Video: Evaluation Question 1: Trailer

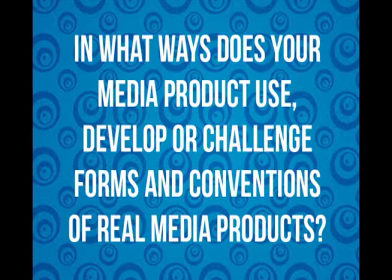0s
To begin, there are many narrative conventions that are seen across all genres of film. One of these conventions is how the story plays out, as seen in Todorov's narrative theory.
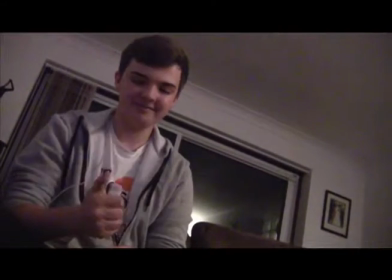8s
This theory states that the narrative in most films begins with an equilibrium stage, followed by disruption, recognition, and finally resolution.
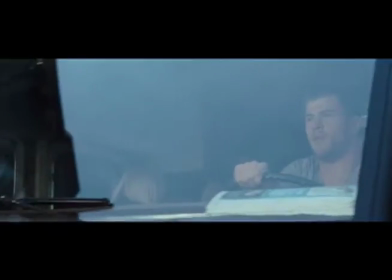15s
It is conventional in trailers that it will begin with a short equilibrium stage,
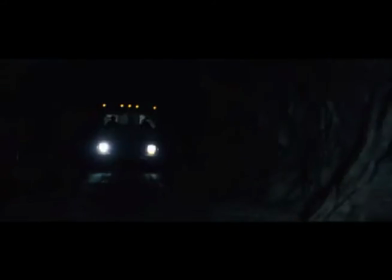19s
followed by disruption and a little bit of recognition, as these are the stages that sell the film to the audience. It is conventional that resolution is not included in trailers, as it spoils the story for the viewer.
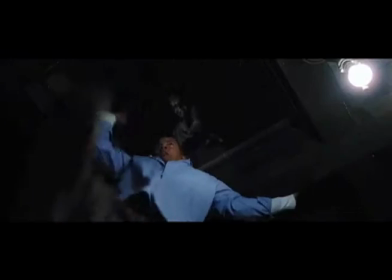31s
For my trailer, I have fully used this convention. My trailer begins with roughly 10 seconds of equilibrium, with the rest of the trailer being mostly disruption, as this is what sells the film to the audience.
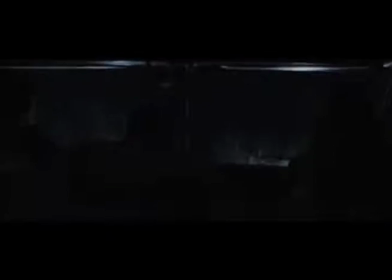42s
Another narrative convention is the use of binary opposites as proposed by Strauss.
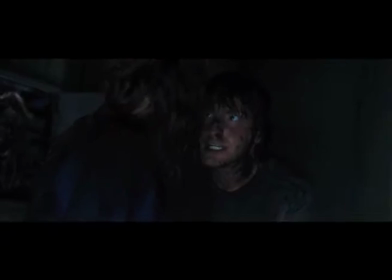46s
This theory suggests that texts rely on binary opposites to create a good story. The common binary opposite seen in horror films such as The Shining and Scream is good versus evil,
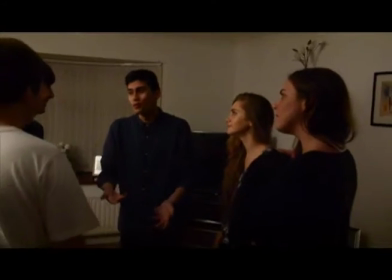55s
and this binary opposite is used in my trailer, with the group of friends representing good and the mass killer representing evil.
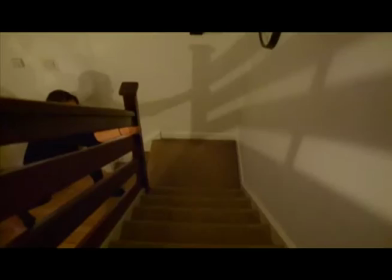61s
I use this convention as my story that I created revolves around this conflict of the killer going against the group of friends.
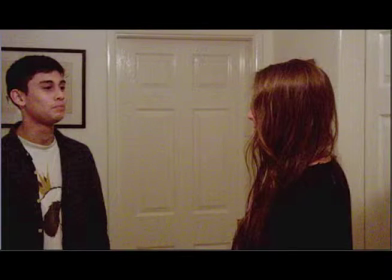67s
Another binary opposite that I used is men and women.
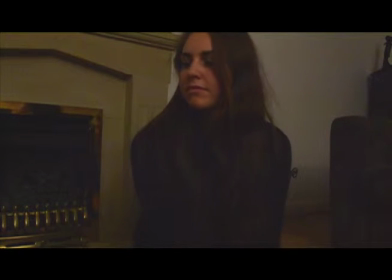70s
In my trailer, I've illustrated the character convention of a final female going against the killer personally, with the killer in this case being male.
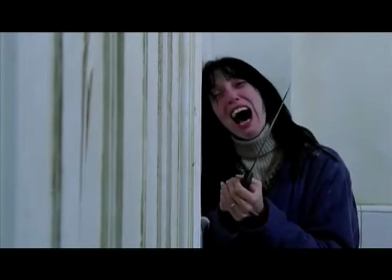78s
This binary opposite is very conventional, especially in horror as seen in films such as A Nightmare on Elm Street and The Shining. I've also used some of Barth's narrative codes. This theory suggests that narrative meaning is achieved through the use of codes.
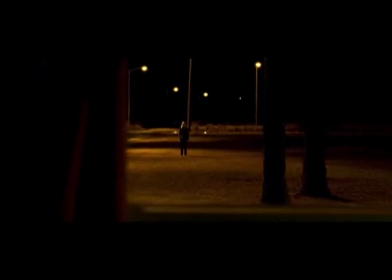92s
In my trailer, I've left the audience wanting to know more through the use of the Enigma code.
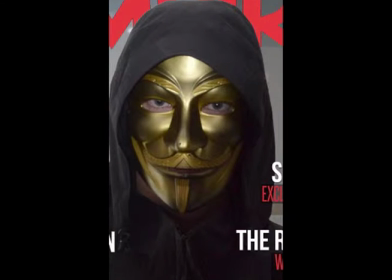96s
The main enigma that is created is the identity of a mass killer, and the other is the identity of the other character who is not a part of the group of friends.
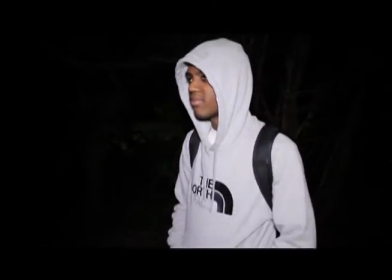104s
This sort of enigma is also seen in trailers such as The Strangers.
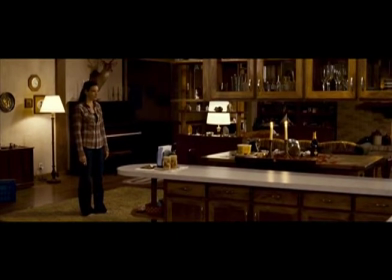108s
This is important to trailers as enigmas may be the reason why people go and see the final film, to solve the enigma.
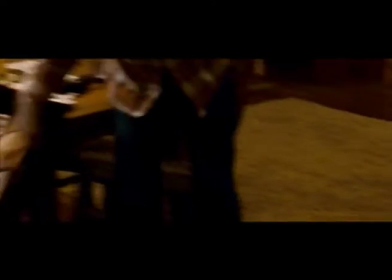114s
There are many conventions that are specific to genres and many theories that help define these conventions to the genres.
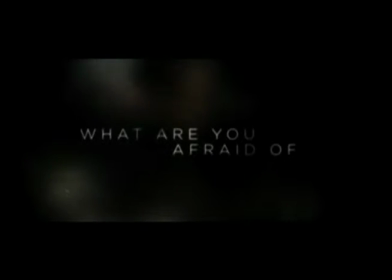121s
One of these is Altman's semantic syntactic theory. I completely use and follow this theory, as the semantic elements I use are very conventional to the genre of horror.
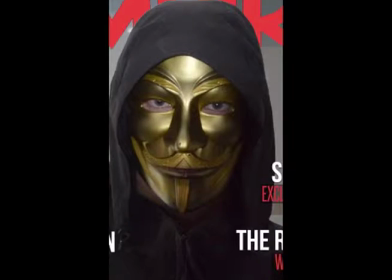130s
I use mise-en-scène of props to establish the genre with the use of a mask and a knife.
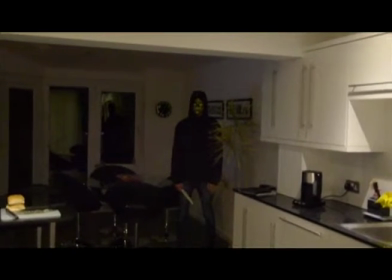134s
However, they are commonly white to emphasize the lack of personality of the character. I've developed this convention by using a gold mask instead.
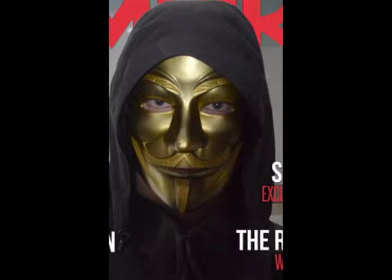142s
I did this because the use of a white mask is now considered to be a parody of horror films automatically,
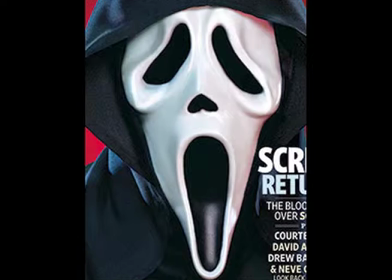148s
and using something different could relaunch the classic elements of slasher films.
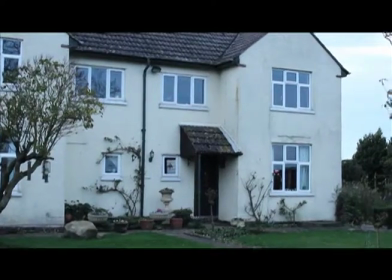152s
I used an establishing shot at the beginning of the trailer to show the isolation of the location to the audience,
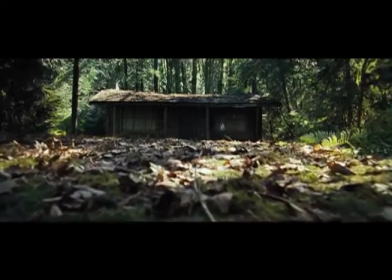159s
and the majority of shots take place at night. All of these elements are related to the genre of horror. In terms of syntactic elements, I also use the conventions.
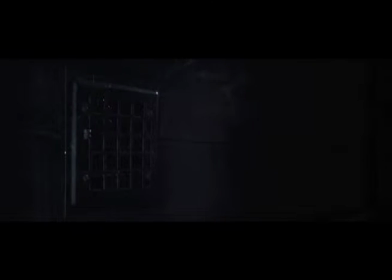169s
My narrative of a group of friends being stalked and killed off is often always the storyline in slasher films such as Cabin in the Woods and Scream. Through the use of mise-en-scène and sound, my trailer demonstrates this narrative.
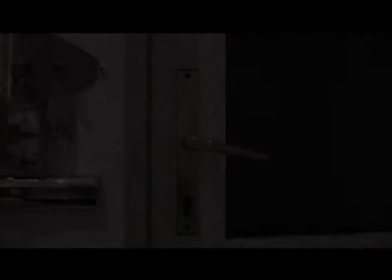181s
My media product fits into the classic stage of genre as discussed by Christian Metz.
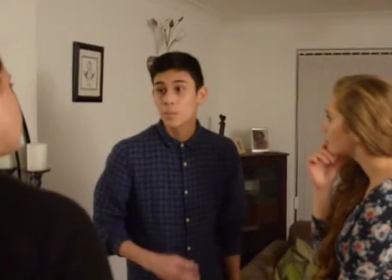186s
This means that the genre of horror is firmly established and most conventions are followed,
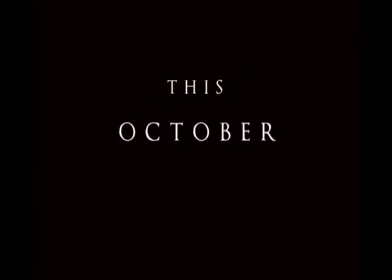191s
although it could be argued that my product automatically fits into parody because it follows conventions so closely.
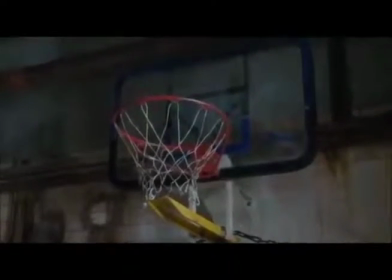197s
Audiences would think that my product would be classic, as real films such as the Scary Movie franchise established what parody films are supposed to be.
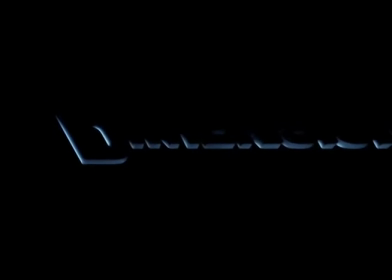205s
In terms of institutions, I have again followed conventions by choosing institutions that are familiar with horror films. I have chosen Dimension as the producer of the film, as they made the Scream franchise, which my film is similar to. Because of this, I chose the Weinstein Company as the distributor, as they own Dimension films.
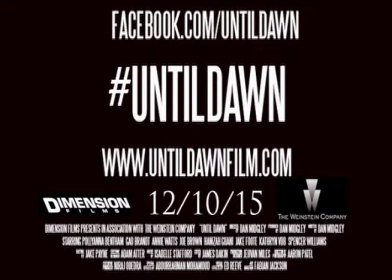222s
In my trailer, both the logos are clearly presented after the equilibrium stage and at the end on the billing block.
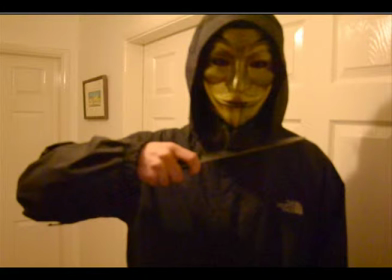228s
For representation, I identified and used many conventions in my trailer. First of all, I had a mass killer, whose identity is never revealed in the trailer, forming an enigma. In most slasher films, such as The Strangers and Scream, a masked figure is always used to keep the identity a secret.
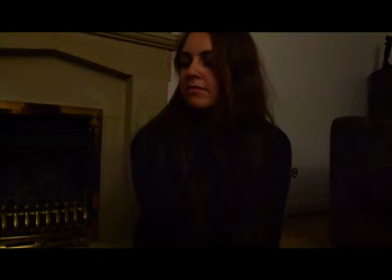244s
Along the victim group, there are a few typical representations I also used.
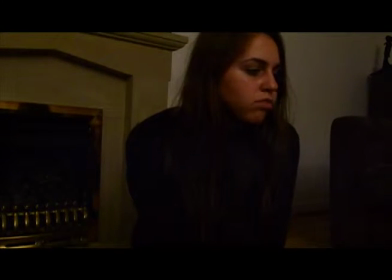248s
One of these is the final girl, which theorist Carol Clover covers more of.
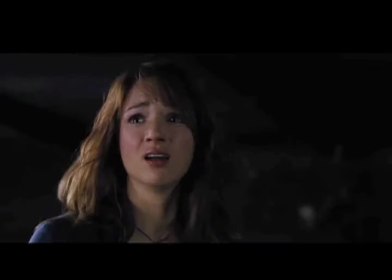253s
She states that in horror films, there is a convention where the last woman alive has to confront the killer.
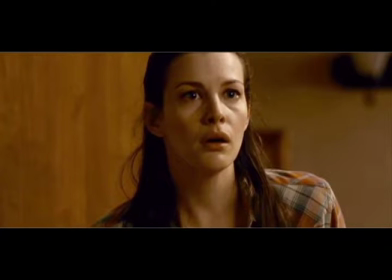258s
Although in my trailer it is not clear who the final female is,
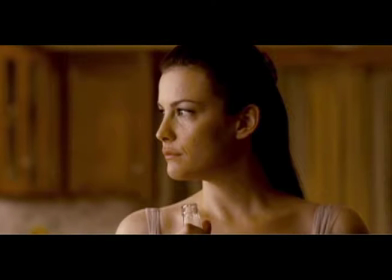261s
the audience can guess based off common stereotypes of what this female is like, usually brunette and not sexualized.
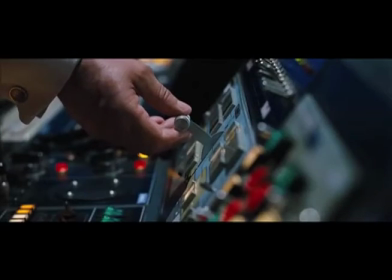268s
Another character that is often present in slashers is the blonde sexualized female. Laura Mulvey uses her male gaze theory to explain that film audiences have to view characters from the perspective of a heterosexual male.
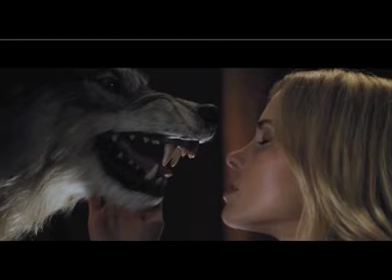280s
This often means that some female characters, stereotypically blondes in horrors, are over-sexualized. In my trailer, I have developed this convention by having a blonde female character, but deliberately not sexualizing her.
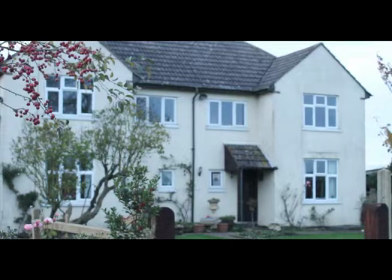292s
The location that I used is also a common convention that I followed.
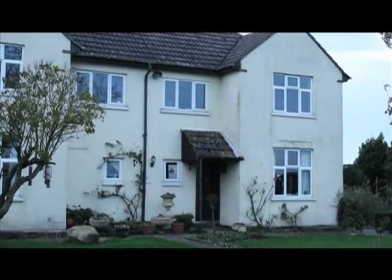296s
In my establishing shot, I deliberately used a long shot to capture the isolation of a house,
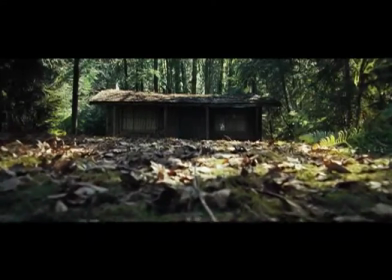302s
a convention used commonly across a genre such as Cabin in the Woods. The isolation is supposed to make the audience feel out of their comfort zone and to give the characters no chance of escape.
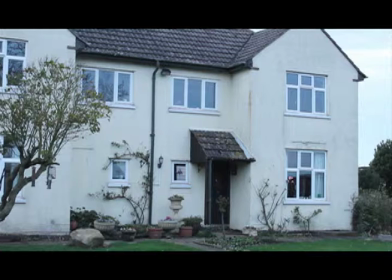312s
For cinematography, I used and challenged some conventions. At the start of the trailer, I used an establishing shot to set the location to the audience.
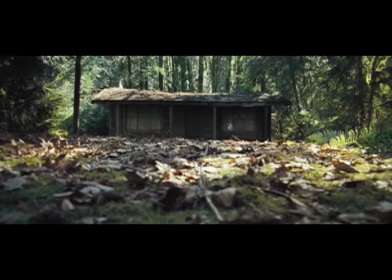320s
These shots are very common in trailers, especially horror trailers, as most horror films take place in one location.
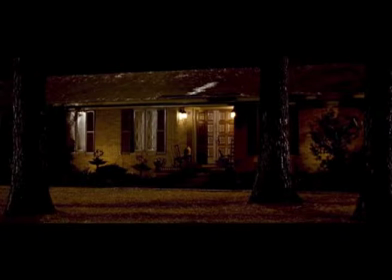325s
This shot shows where the narrative takes place and may give the audience a sense of isolation for slashers,
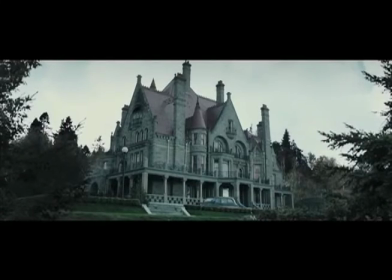330s
as seen in the trailer for The Strangers, or a sense of creepiness for supernaturals, for example in the trailer for The Boy.
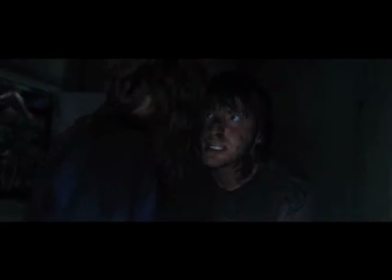338s
Many horror trailers use close-ups and extreme close-ups, mostly to capture facial expressions of the cast.
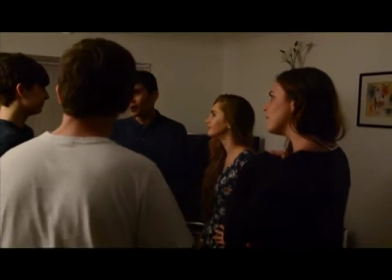344s
I have challenged this convention and have mostly used medium shots and medium long shots because of the actors not wanting to have close-ups of their faces.
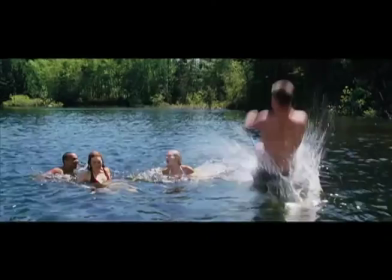351s
In almost every trailer for any genre, captions are used to give a backstory to a main character or to quickly explain part of the plot.
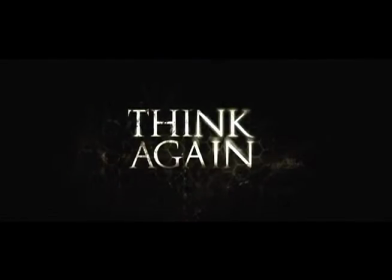359s
In horror trailers, it is conventional to have simplistic fonts, usually black and white, and contain text that builds suspense.
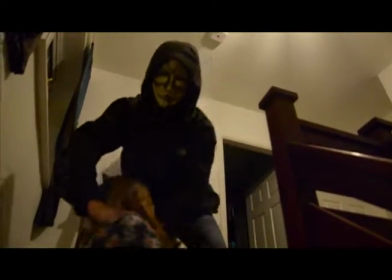365s
I have used this convention to full effect as my captions are very simplistic. This type of caption is also seen in The Strangers trailer.
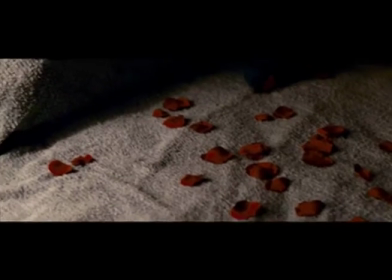374s
For editing in trailers, different editing techniques are conventionally used at different stages of the trailer.
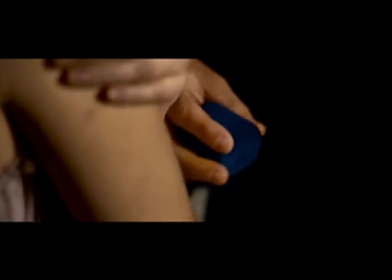379s
For most trailers, it is common that fades are used in the equilibrium stage to slow the pace and show that everything is normal,
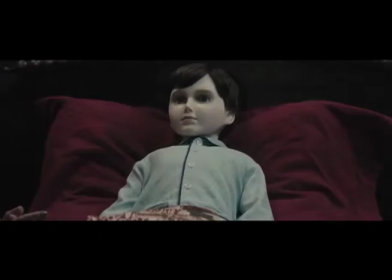388s
or to show the passage of time. This is seen in trailers such as The Strangers. I've also used fades in my equilibrium stage to show the passage of time. Cuts are mostly used during the disruption stage and throughout the montage in real trailers.
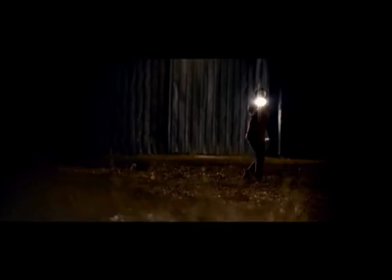401s
This increases the pace of a trailer and shows the most exciting moments of the film, which ultimately sells the film to the audience.
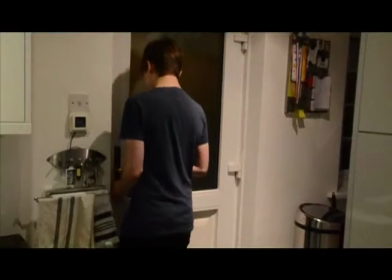408s
I've used and developed this convention as the disruption stage of my trailer uses a combination of fades and cuts, but my montage only uses cuts.
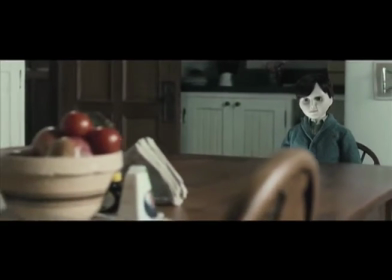417s
Sound is very important in the making of a trailer, and a variety of sound methods are used.
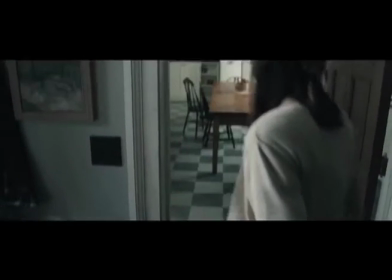422s
For horror trailers, stings are very common to emphasize specific moments of the trailer to the viewer.
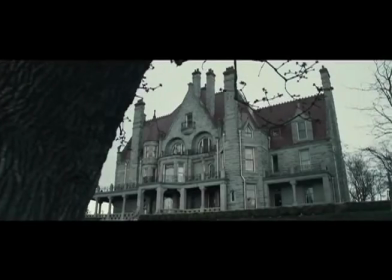427s
They are commonly used to give the viewer a quick scare, and they appear in both trailers and the film themselves.
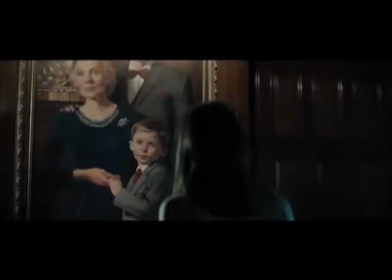433s Be good to him, won't you?
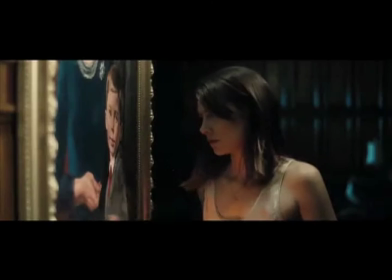I have used a few stings in my trailer in both an attempt to scare the audience and to emphasize a key moment at the end.
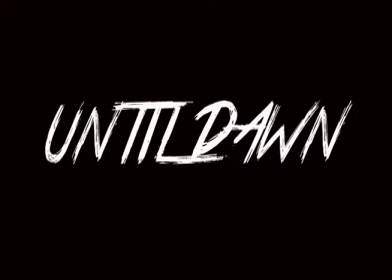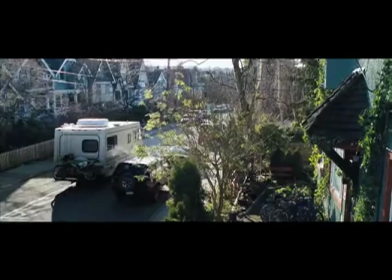455s
Especially during the equilibrium stage and disruption stage of the trailer, voiceovers are used by the main characters to explain some of the plot or to add suspense.
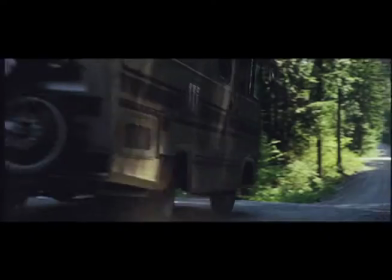464s Worthy of global positioning. That's the whole point. Get off the grid, right?
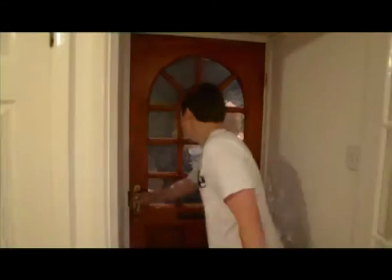473s
I've also used this convention by having one of the main characters explain part of a plot during equilibrium and another character speaking over captions to add suspense.
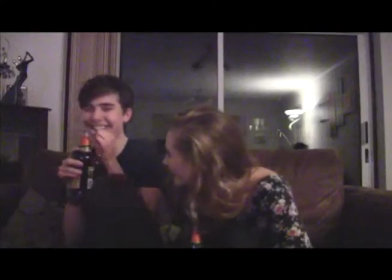481s No one else. Just us.
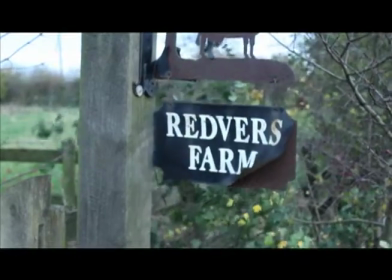487s
I've also used the convention of a soundtrack to go over the majority of the trailer, depending on what stage the trailer was at.